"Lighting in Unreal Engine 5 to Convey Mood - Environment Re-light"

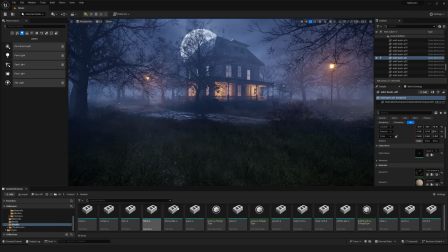And then this could be useful for actually placing around like some
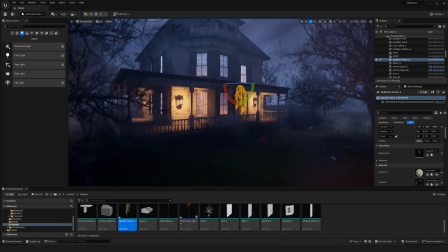Spanish moss or so on some parts of the building and structure and everything,
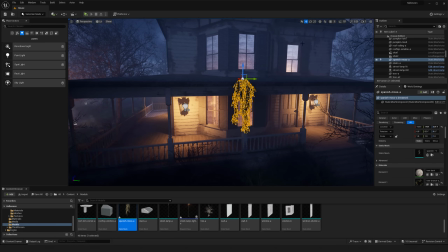just to get some additional reeds of like overgrowth and
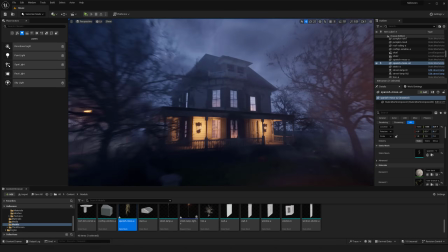kind of abandoned feeling.
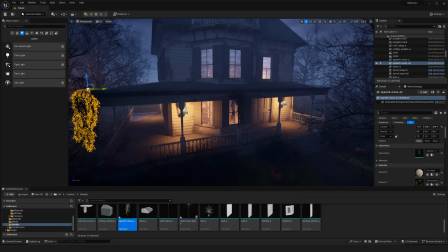Don't want to like make it too random, so I'll probably try to group it up in areas, make a bit more sense. Like over here, maybe it came off the tree or so.
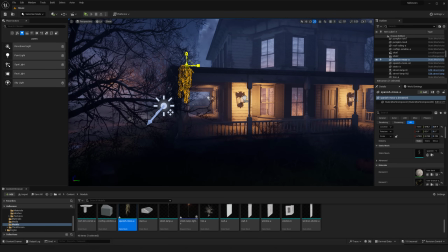You still do want to think about like where it's coming from and everything like that as a like plant or vegetation, and not just like have it sporadically sort of everywhere.
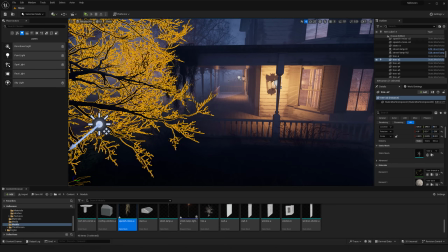But I could also use this to, since we're kind of looking at it from a distance or so, it could
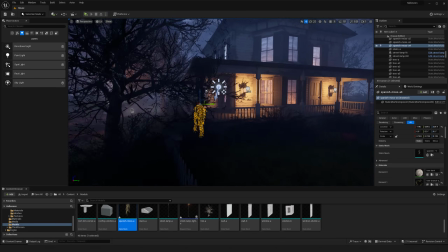cover like poles and everything here, and give some like some cool simple shapes.
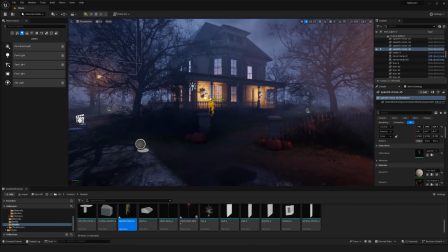Let's see.
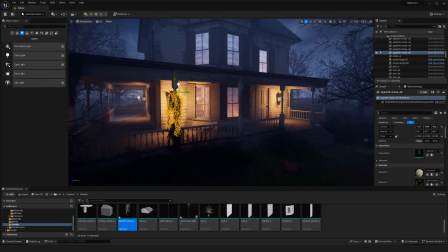Just throw this out.
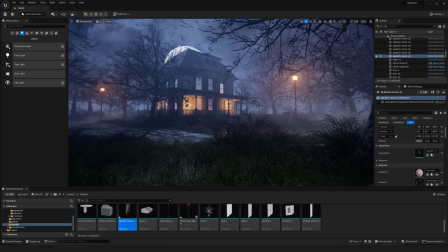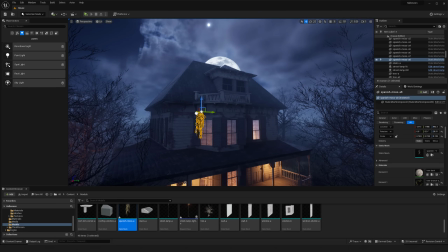Then I'm gonna put some up on the actual roof. I think that'd be nice up here. So
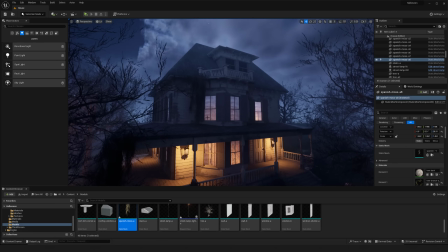since you don't really go inside the house either, I can enlarge it as well.
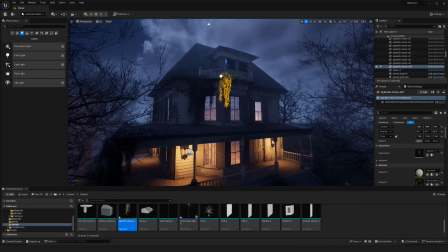But you can see like some of that nice breakup on the windows and stuff could be cool for just like, yeah, overall
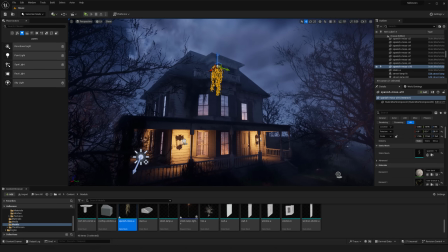variation and everything.
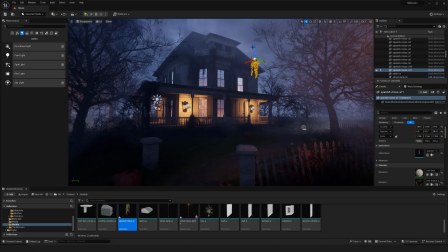Might need to adjust the color a bit.
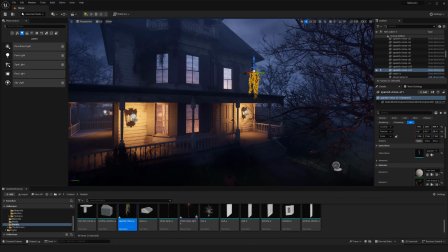Feels a little bit dark on there, but I mean, also our lighting and everything's not contributing to that, but yeah.
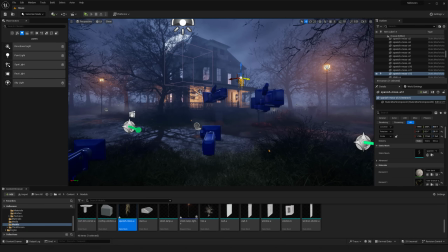Most of the time you want to make things feel realistic to like how they would be in the real world when it comes to like color and all. Trying to keep your values correct, but you know, if you're making something a bit darker like this,
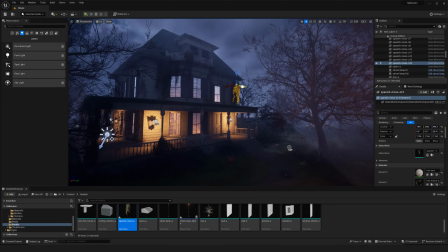definitely an opportunity where you would potentially need to exaggerate or like bump up some of the colors to aid you and that sort of thing.
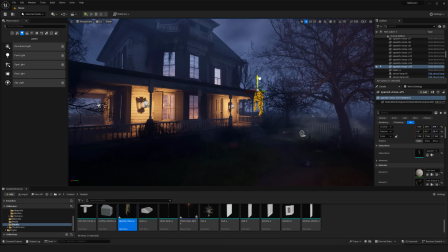But yeah, I think throw down a couple more of these just in the distance.
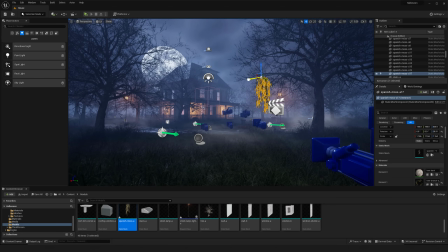Then can even try one or two a little bit more up close.
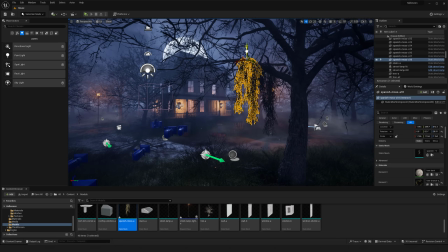Maybe put some in this branch or this tree right here.
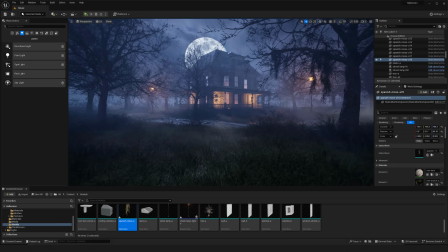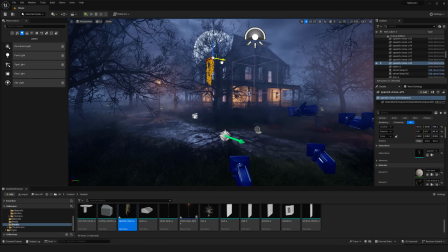And I could probably make more of these prototypes, you know, with some variation. This is just one, but you can see that like even with one, you can get some like cool results out of it.
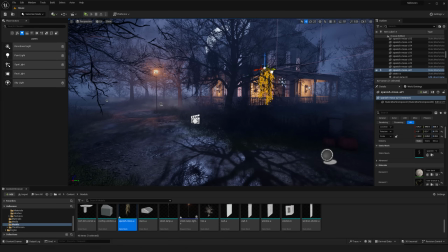And I can stretch this one and give some variation and everything. And it, yeah, will work pretty easily.
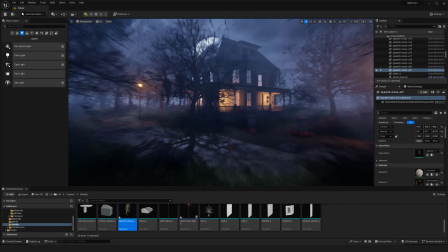Just throwing this kind of all over the place with the trees.
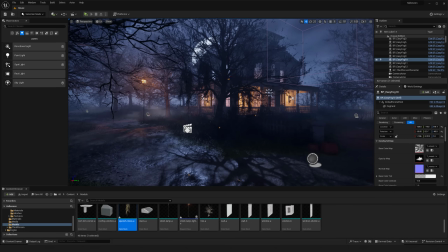Might need to rotate one or two of these here.
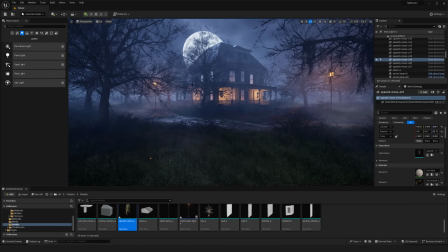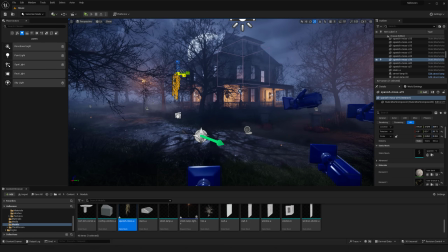Squish it a little bit.